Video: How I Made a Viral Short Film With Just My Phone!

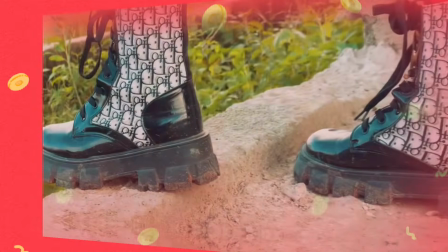[0:00]
I made short film in the year 2024 and it became one of the standout video that I ever shot.
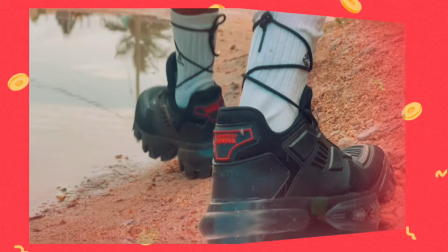[0:07]
Beyond my expectation. For now, I discovered there is only one thing that made this video become what it is, and that's what we are here to talk about. Let me tell you, it's not about the lighting, it's not about the flashy editing, it's not about the location, it's not about the expensive gear that I use. Though I didn't even use expensive gear, I just shot this video with my iPhone. But today I want to share the top tip that I used that made this video become what it is. So stay tuned as we dive in.
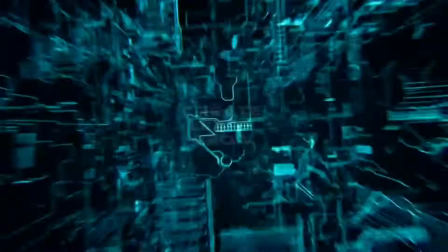If you are just meeting me for the first time, my name is Prince Daniel and I'm the creative PR. Before going to set, I always name my angles, the camera angles that I'm going to be using in the particular video. So it's very, very important that you do that, and ChatGPT can help you do that. When you paste your script, then you craft the prompts. I'll do that in my next video. So when I craft the camera angles name, it makes it more easier for me to know the type of shot I'm going to be getting in a particular scene. So there's one thing that made this video stand out, which is the camera angle. So if you follow me to the end of this video, you are going to see the angles that I used that made this video become what it is. First, we'll have open scene cut.
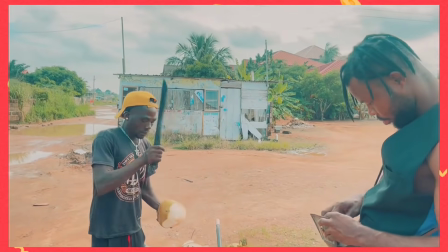[1:30]
You see, when you want to get open scene cut, most people will go by taking a wide shot or taking a medium shot.
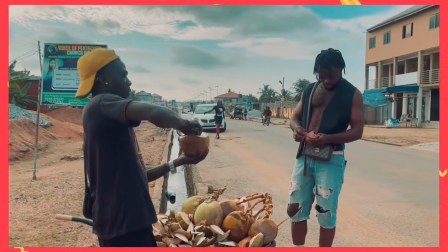[1:39]
But instead of using that, I want you to use this a medium pullback shot.
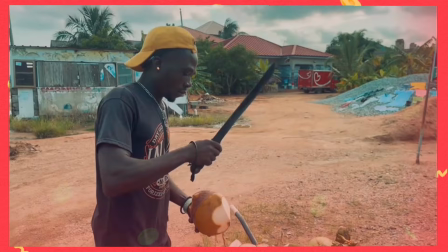[1:44]
Do you understand? So let's say you have about 5 characters in your scene or about 3 characters in your scene.
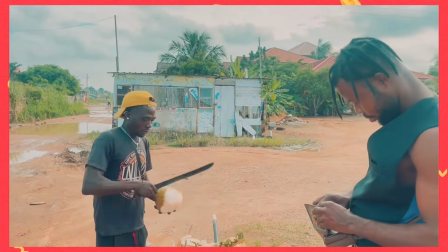[1:49]
Focus the camera on one person, then pull back and show the other people and the environment.
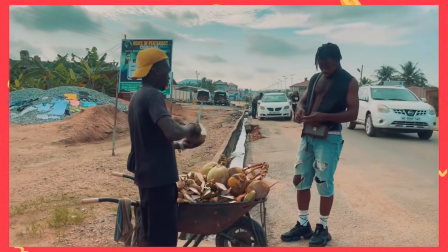[1:55]
That is going to make the person watching to feel the ambience of the environment.
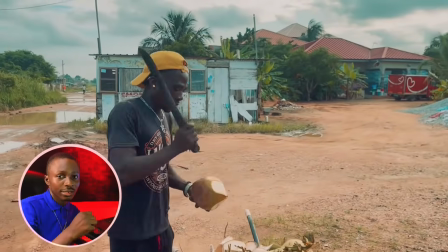[2:01]
You see the way I pull back like this, then I show other people and the environment and what is happening there.
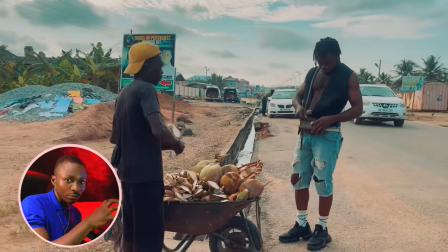[2:09]
But at the beginning, I really focus on the coconut seller and then pull back. That is one of the amazing shots that I learned. So now we'll go to second shot, okay?
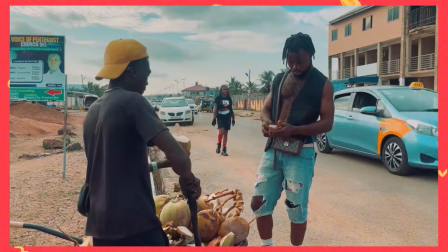[2:20]
So there's something that I want to happen here. Do you understand? There's something that I want to happen here, which we're going to get medium detail shot, okay?
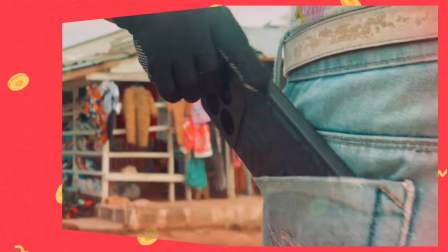[2:28]
Detail shot makes your video stand out because detail shot shows exactly what is happening.
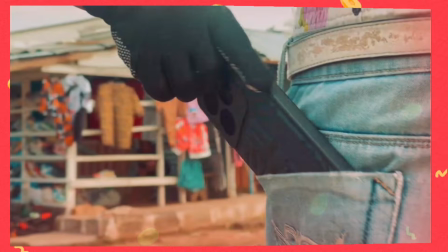[2:34]
So let's watch this closely.
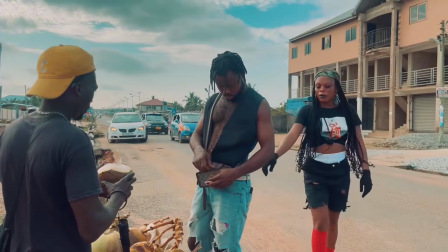Now she put her hand at the back to take the phone. So we'll have to take the detail shot of where she's pulling out the phone from the pocket, okay? We'll go back again. You notice it? So that is second shot. We'll go to third shot, okay?
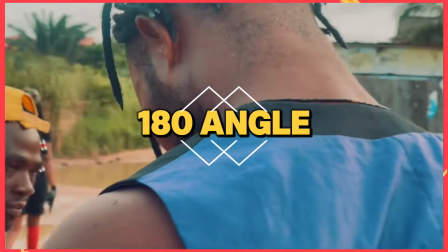[3:02]
You see, when something is happening or someone is holding something or looking confused,
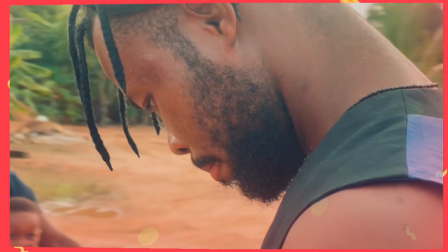[3:08]
there's one shot that made that scene become very interesting to watch. When you capture either close-up or over the shoulder close-up, okay, then you draw it in 180 degrees. So let's watch how I did this.
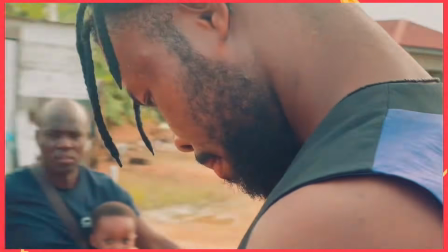I'm going to get another shot, which is zooming. You have to pull the camera closer to the person.
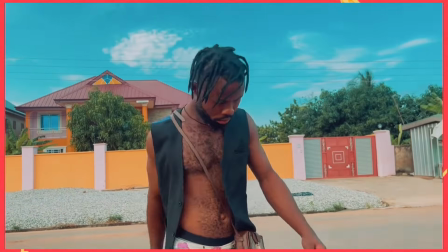[3:39]
You have to pull the camera closer to the actor. Pull it in his face. I'll go to lower cut. Low cut is when you put the camera down, then you face it up. No, the camera is down, then you face it up like this to capture the character. I don't have a drone. What I have to use here is my creativity that will speak for me. So I have to get this bird view shot.